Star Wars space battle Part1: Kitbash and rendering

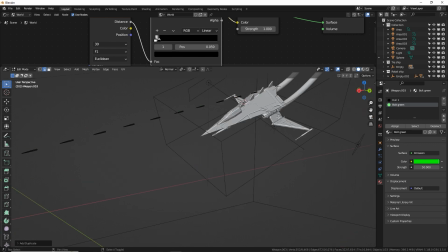Oh my gosh. I gotta see. Oh, it's a direct hit right to the back of the ship. I don't want it shooting all the way out because that's just a lot. And in fact, these may be too close together.
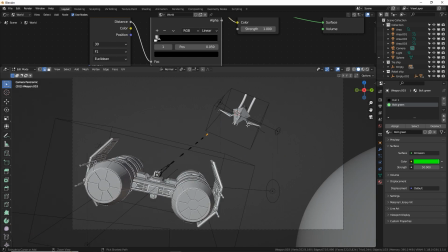Let's look at our camera view. Yeah, that's a lot. I want it right around there. It's like it's mid-journey. It's going to hit him. But you know, this guy, because he's a good guy, he's going to dodge. Whoop, like that.
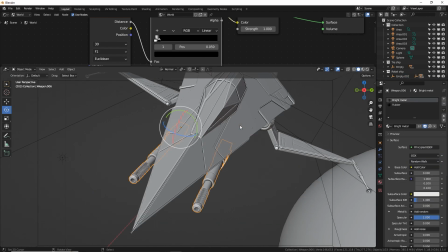So we got the green bolt shooting out. Now let's do this, guys. We're going to have these firing at the same time, but alternating.
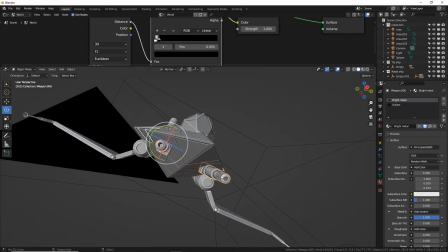So I'll show you how to do that. Let's see. I'm going to grab...
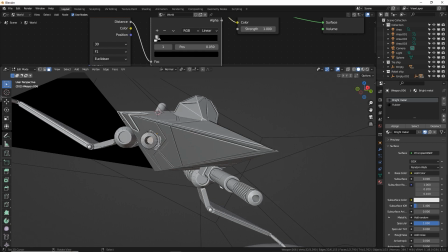Same thing, we're going to grab that circle inside there just because it's already a circle and it's facing the exact trajectory that we need.
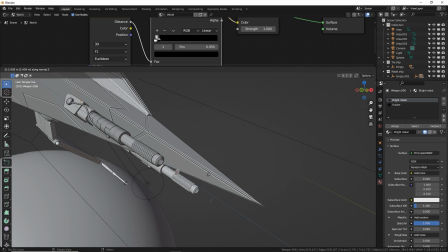So Shift D Z, yep, there it is. I'm going to extrude that.
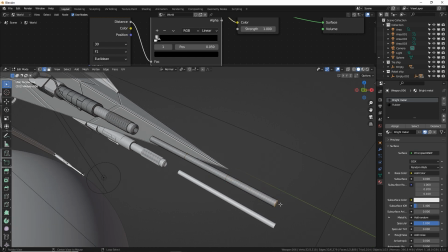I'm going to add two loop cuts right there, and I'm going to shrink the first one really small and the back one really small.
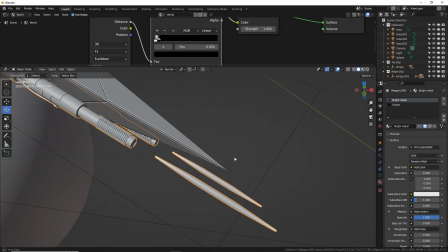There we go, just gives it a nice motion like it's just shooting really fast. Control L to grab that whole thing.
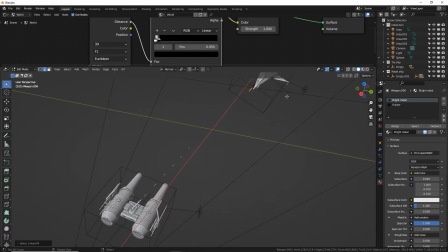Let's add a series of these coming out, and I'm going to make them a little bit further apart, but I want them actually hitting the wing. Or maybe it already got hit. Now here's another touch of realism.
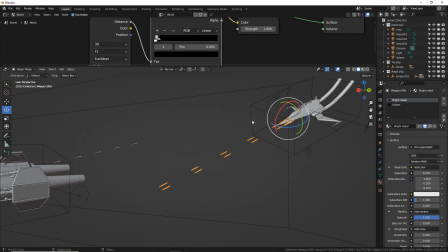As a spaceship is traveling and it's shooting, let's say it's shooting straight ahead and it's continuously firing, it's, you know, repeated blaster gun, but the ship turns. What happens to those bullets? Well, they show the previous trajectory of where the ship was when it was fired.
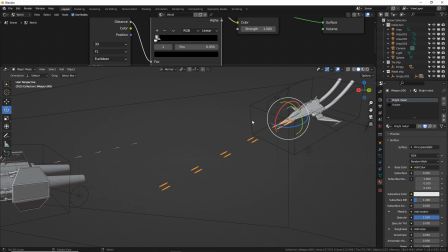Because once a ship turns, say 10 degrees to the left, and then fires again, that shot has a new trajectory. So you can see where the ship was based on where the blaster fire is coming from. So if I'm imagining this ship is coming down and turning up, the earlier shots are going to be pointing this way, and the newer shots are going to be pointing at the ship.
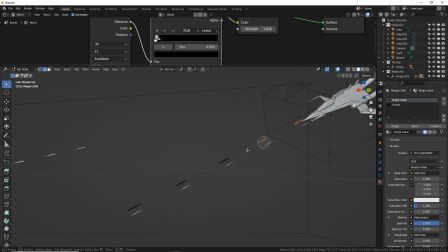So let's make this its own object. So I'm going to grab all these blaster thingies, Control L, and then P to separate them. So now this is its own object. Now there's still a mirror modifier happening, which I guess I'm okay with.
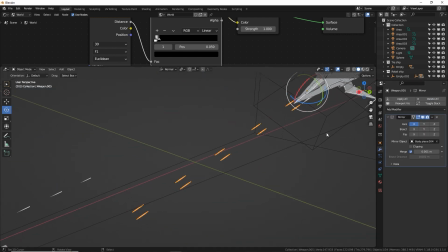But I did want these to be shooting alternatingly. So we're going to apply the mirror modifier, and we're going to basically move these bolts away.
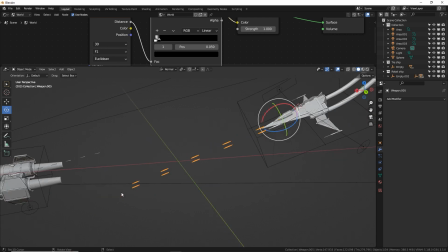So these first bolts were fired earlier, right? These are old bolts. The ones that just come out are newer. So we're not going to change this direction, but the older ones are going to be somewhere else and less accurate. So tab into edit mode.
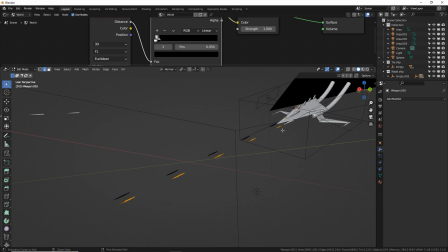First, let's grab all these left bolts and let's move them a little bit earlier in their, emission.
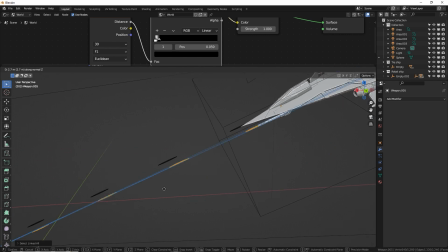So GZ, there we go. Actually, I want them like this. Awesome. Da-da-da-da-da-da-da-da. Okay, cool. So these first ones right here are older. So let's move these and rotate these a little bit differently. So maybe they are pointing, let's go to medium.
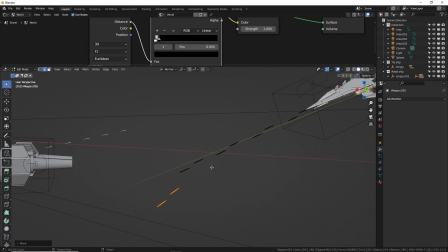Yeah, let's like rotate them like this and put them down here. These ones are going to be, you know, a little bit less down there.
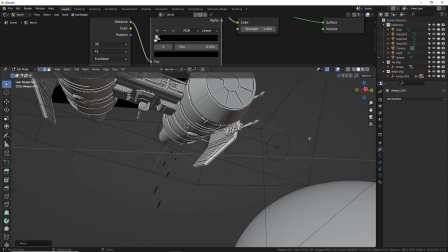Like that. Maybe it was, you know, steering left and right, doing all kinds of crazy maneuvers. There we go.
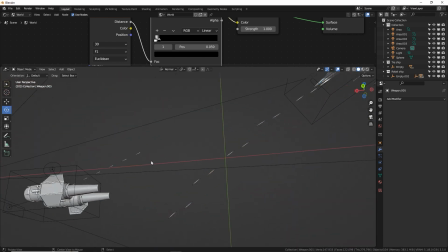And if you really get a great angle and a cool story going on, you can really help tell the story by the trajectory of the bullets. and that the ship is moving all over the place.
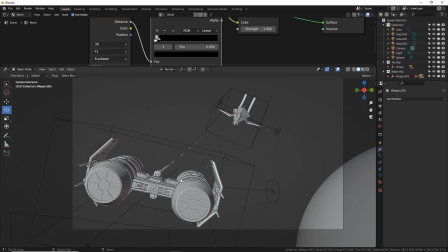You know, bullets are missing and, you know, recalculating angles and things like that. With these, I'm also going to make the older bullets up here and the newer ones closer to where they should be.
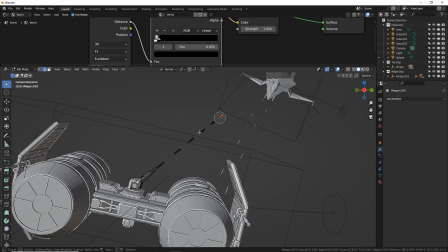So let's make these a separate object. Select them all, Control L, P to separate. Now it's its own individual object. Let's grab this one. And I'm going to rotate it based on the 3D cursor, which is right here on the gun. So like that.
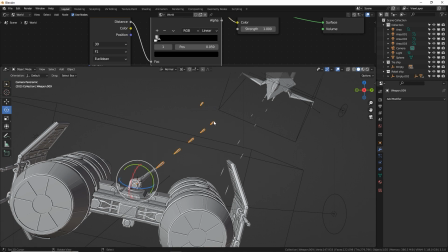This will be a cool one. This will be a little bit more obvious. There.